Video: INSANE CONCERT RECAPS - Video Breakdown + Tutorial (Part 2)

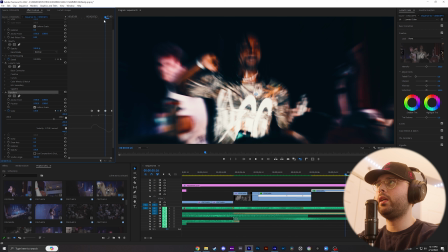257s
And then as we transition to this next clip here, you'll see I have Real Smart Motion Blur attached to these clips, which kind of just helps smooth everything over. Easily one of the best motion blur plugins you can get. Now for this clip, I use the transform tool to kind of follow.
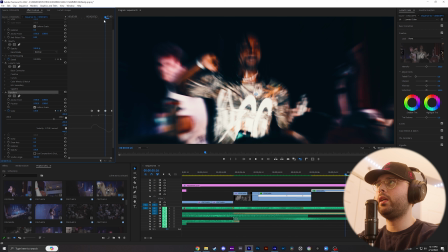273s
As you can see, the clip's kind of bouncy because I'm following the artist's energy. So I use the transform tool.
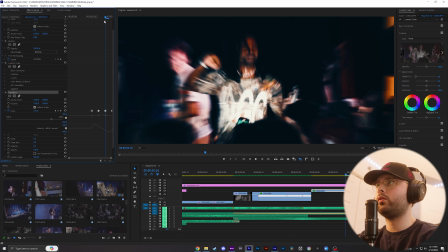278s
I did a little scale in, scale out towards the end, so it kind of zooms in when he's up in the air.
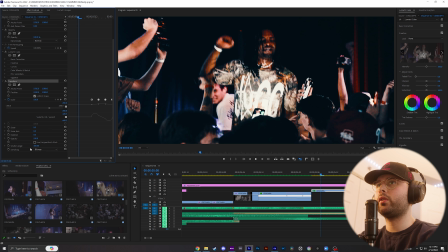284s
As he comes back down, kind of zooms back out. To get that nice motion blur, I just deselected the shutter angle, brought it to 360 here.
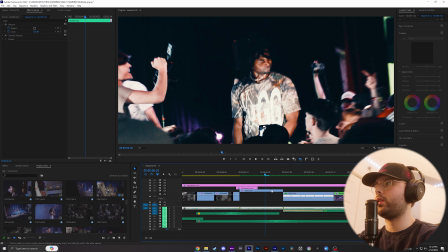291s
I just keyframed the scale, started at 100, came to 130, and then back to about 110 is my guess here. I auto Beziered all these keyframes, so I just highlighted them all, right clicked, auto Bezier. Now in this clip, it was nice because I already panned up to the left,
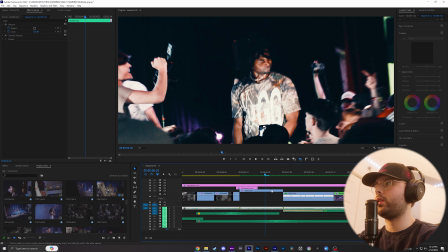307s
so I used another directional blur transition from the Tiny Tapes pack to match this swipe into the next clip.
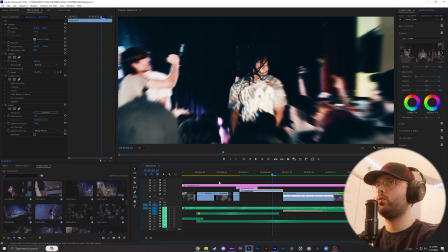314s
It's actually another clip of the artist that is zoomed out here. I just put some real smart motion blur to make that zoom out look nice and blurred.
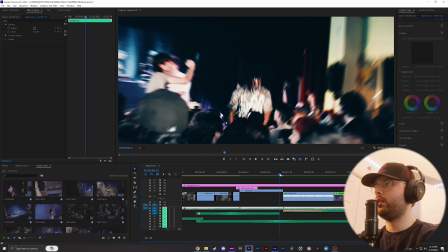322s
So I tried to match up where he's at the end of this clip here with this next clip where she's at. So you can see it kind of, your eye is already there, so it kind of makes sense for the clip to start here as well.
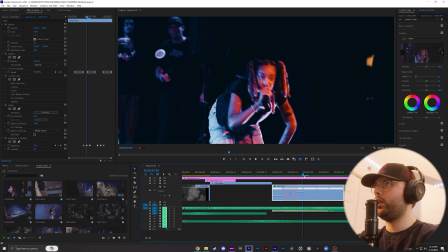332s
On this clip, I did a bunch of speed ramping. I always like to twist this little knob a little bit to ease the speed ramp.
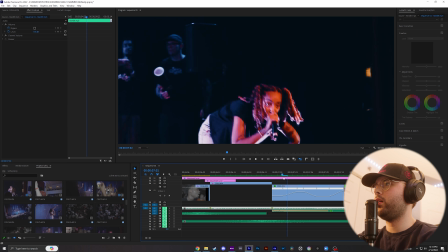339s
So I ended up speeding it up right here, slowing it back down, speeding it back up. As you can see, if we play through, it's nice and smooth, so it pretty much speeds up when she stands up.
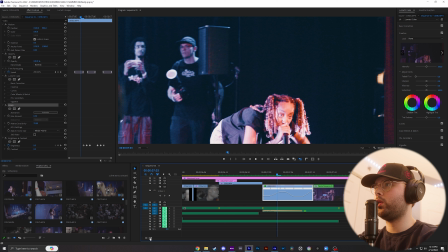347s
I also put real smart motion blur on this clip as well to smooth the speed ramping.
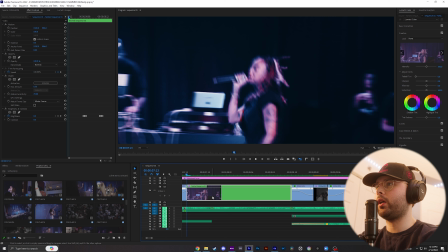352s
And on this clip, I have a few things going on. It's a nested sequence, so we'll go inside the sequence here. So I speed ramped at the beginning of the clip, brought it back down to a normal speed here because this one's at the normal speed. Speed ramped it again into this clip, speed ramped at the beginning of this and slowed it down.
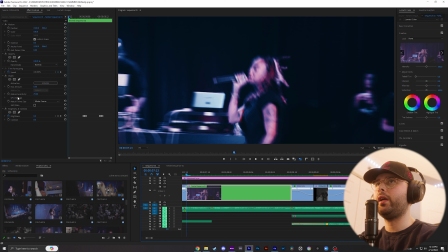367s
You know, each of the speed ramps kind of match up. You know, if it's gonna be fast at the end, you want it fast at the beginning. You know, if you want to have that like smooth speed ramp transition. And I liked cutting from a close shot to a far shot because it just shows a few different angles of her performing.
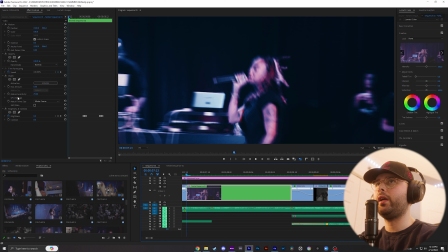382s
And then after I nested all of this, which again you can just do by highlighting all of your clips, right clicking and then pressing nest,
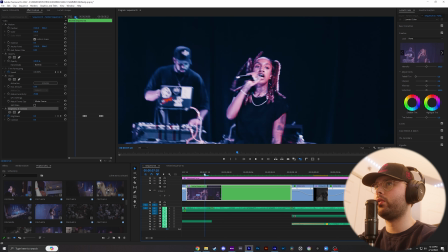389s
I just put a real smart motion blur on there and a brightness and contrast to do some flashes between each of the transitions.
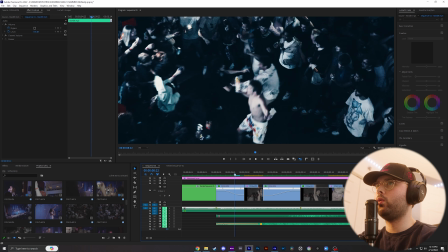397s
I thought this sequence was pretty cool because we're showing the whole crowd here, but this clip where he comes up,
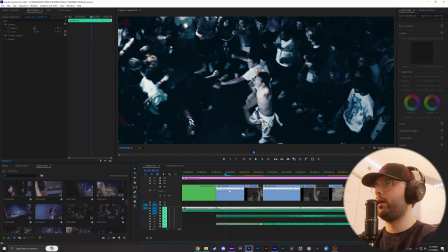402s
comes back down, I feel like it really matches the energy because as we can see here,
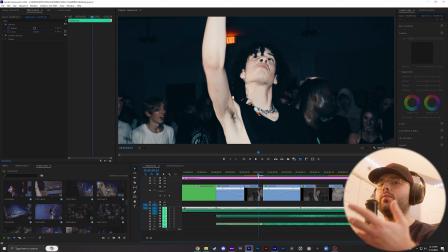407s
the crowd's, you know, coming into each other. So he's like, all right, the energy's building up, and then the crowd just like bumps into each other. Everyone's going crazy. Kind of just has that like impact. When you're editing videos like these, you're gonna have to make creative decisions that people might not understand. At the end of the day, the video that you're creating is what you imagine in your head. So there's really no right or wrong answer.
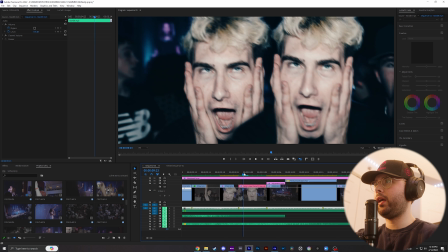427s
Just do what feels right. Now this is a really cool segment here. I actually hadn't tried this effect before where it's a little bit of a clone effect.
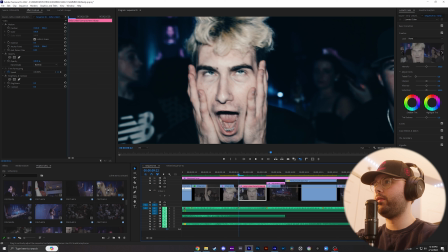434s
I'm gonna bring you guys into After Effects, show you how I did that.
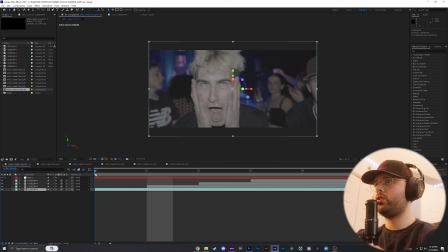437s
So what I ended up doing is that I took my original clip here and I duplicated it 1, 2, 3 times.
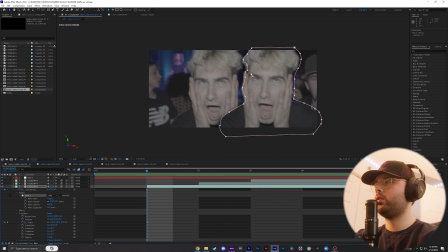445s
I created a mask around him. So I could show you guys again. If I turn off all of these, I can show you how I did it. We're gonna take this clip here, I'm gonna duplicate it.
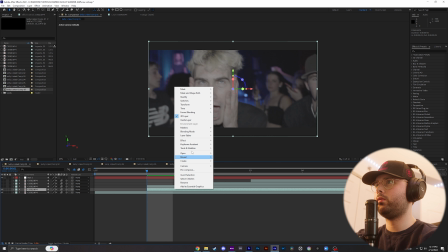455s
I'm gonna create a freeze frame right here by time, freeze frame.
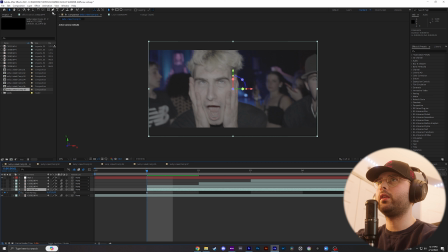460s
Now I'm gonna go ahead and mask him out by clicking the pen tool, and we're just gonna start drawing a mask around him. If you're on Windows, you know, Control Z, undo any of your selections. I'm gonna go into the masks and feather it a little bit. So now if we go ahead and go to the transform and we change the position,
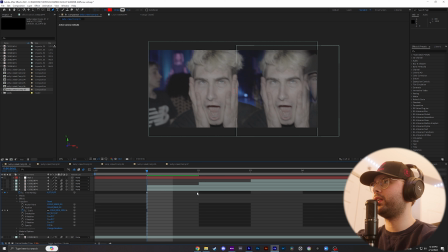480s
you can see my computer's kind of struggling to keep up here, but you can see he's cloned. So now if we play through it, you know, you've got this cool clone effect. So I ended up doing that 3 different times. So then I would just, in this case, you know, here's our mask layer.
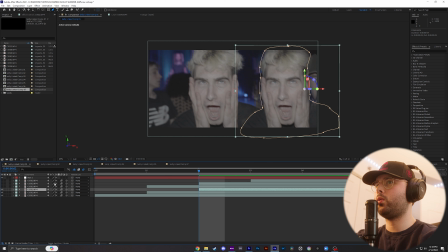495s
I duplicated it again and I started it, you know, a few frames forward, and then I changed the position of this one as well. So like here, I did one over to the left as well. So just click and drag the position over.